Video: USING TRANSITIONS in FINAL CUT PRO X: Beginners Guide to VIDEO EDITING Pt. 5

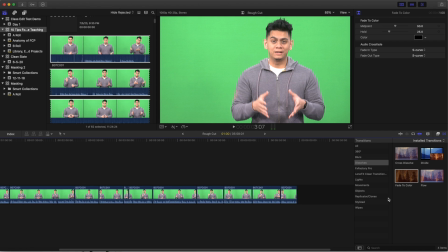So I will do that at the beginning. Now, you might think that I will do that at the end now as well, but I typically don't. So I move my way slowly towards the end of the video. So I'll start at the beginning.
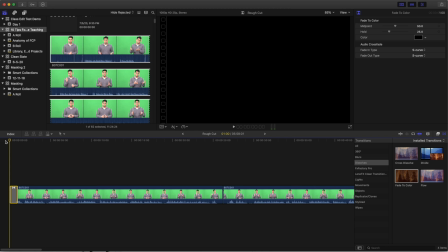Okay. I'll zoom in, see if I'm happy with the duration. It seems okay to me.
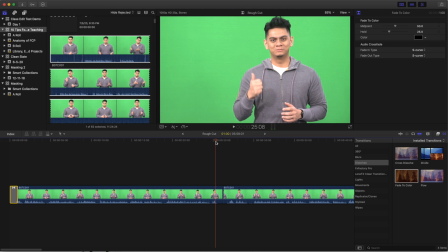So I'll go to the next break and see if I need to have a transition. So you see that there's a bit of fine-tuning needed there, right? Let me try again.
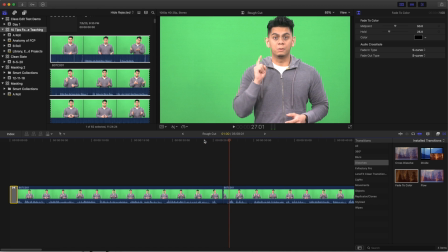Let's go.
So there's a bit of a break in between there. So it might be helpful if I trim it a little bit further. So let me cut the fat right here, cut the fat right here. Okay. So in case you're wondering, All I'm doing is I'm just bringing my cursor towards the end of each cut,
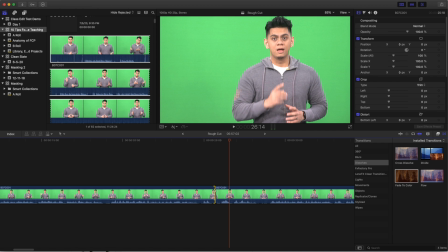and the trim tool will automatically show up,
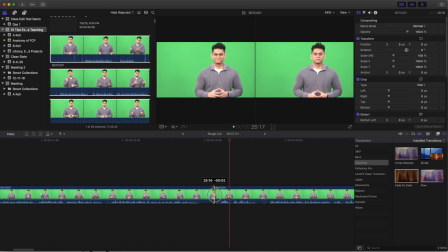and then you can start trimming at the beginning or at the end of any video. Okay.
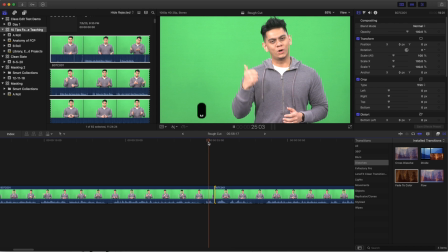Now let's watch it again.
Go. Number 1, make course adjustments.
There you go. So there's a jump cut right there.
Let's go. Number 1.
Now, you can, of course, use a cross dissolve. So let's try a cross dissolve and see if that helps make the video better.
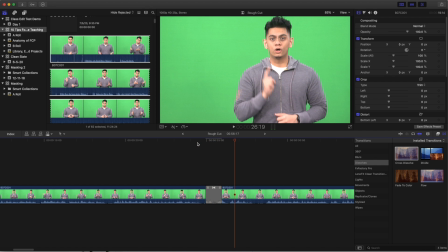Let's go. Number 1, make.
You see, it doesn't really give you the feel of the nice tempo of the video. It sort of takes away from the tempo of the video, isn't it? So that really does not work for me, putting a cross dissolve.
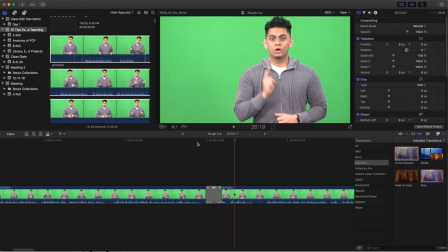Although it does smoothen it to a certain effect or to a certain degree, but I don't like it personally. So I'm just going to remove it. And on top of that, the notion of cross dissolve typically signifies certain information.
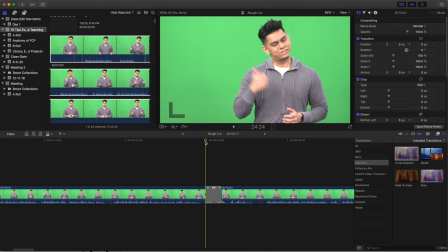Okay, a hard cut can signify a jump cut, all right, or a change in direction or revealing new information. But using cross dissolves or fading usually signifies that there's a passage of time between the previous take and the following take.
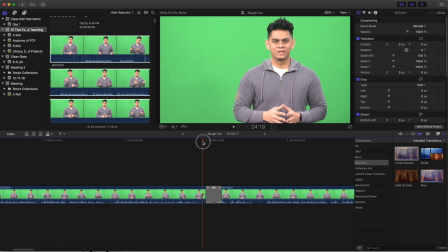All right, so this usually signifies, again, a passage of time. So you wouldn't want to do that. So let me just click on it, click delete, remove it for now. And a way that I usually mask jump cuts is to use cutaway shots.
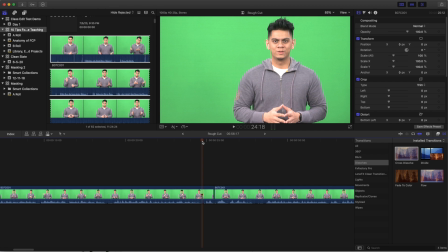Now, I don't have many cutaway shots right here. So what I'll do is, now I'm jumping ahead here, I'm going to use a title to act as a transition.
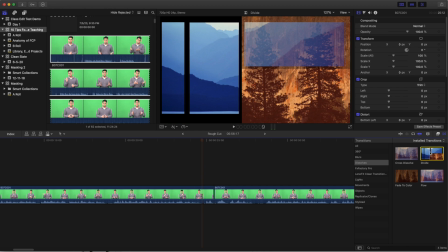Okay. Now, there are other transitions which you can use. So let's try divide here and see what effect does it give you.
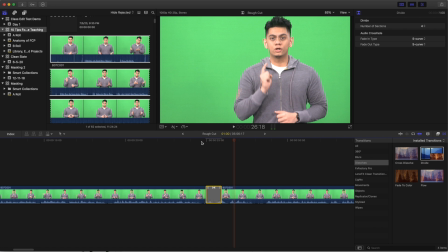Let's go. Number 1, make.
Looks better, all right? Seems to work a little bit better than dissolve because it's a bit more jarring.
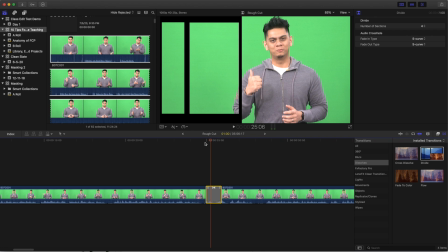So it sort of resets people's mind into knowing that this is something new and this is new information.
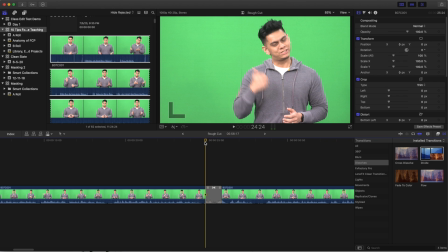So it does work, in my opinion, better than the cross dissolve.
Let's go. Number 1, make.
There you go. So to me, it is much better than a cross dissolve. But let's try something else. Okay.
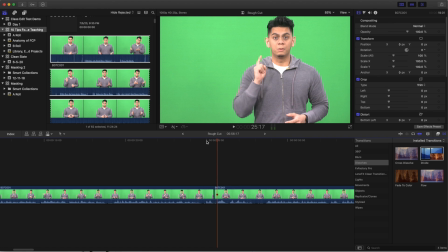Now that we are going to have to mask a jump cut, okay, why not try and use the whole idea of a title? So right now, let me go ahead to the title panel. You can look for the titles of the video for Final Cut Pro.
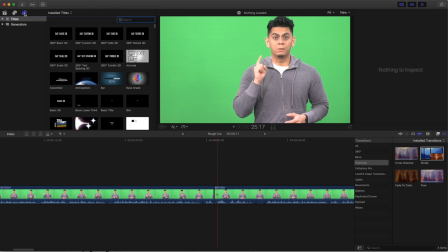You can look at it at the top left corner, and you see the small T here. Click on it, and here are all the possible title templates that you can choose from. Okay, so I'm gonna first put a white panel there first.
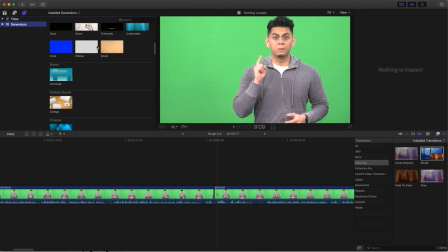All right, so I'm gonna look for something like a white. There you go. So this will give me a white background.
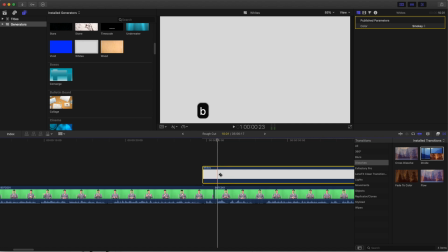I don't need it to be this long, so I'm just going to click cut, read the rest.
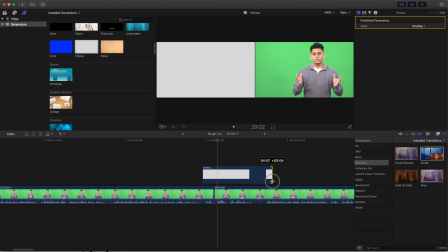Now, if I need to be longer, I can always extend it when it comes to all these templates, so there's no problem there.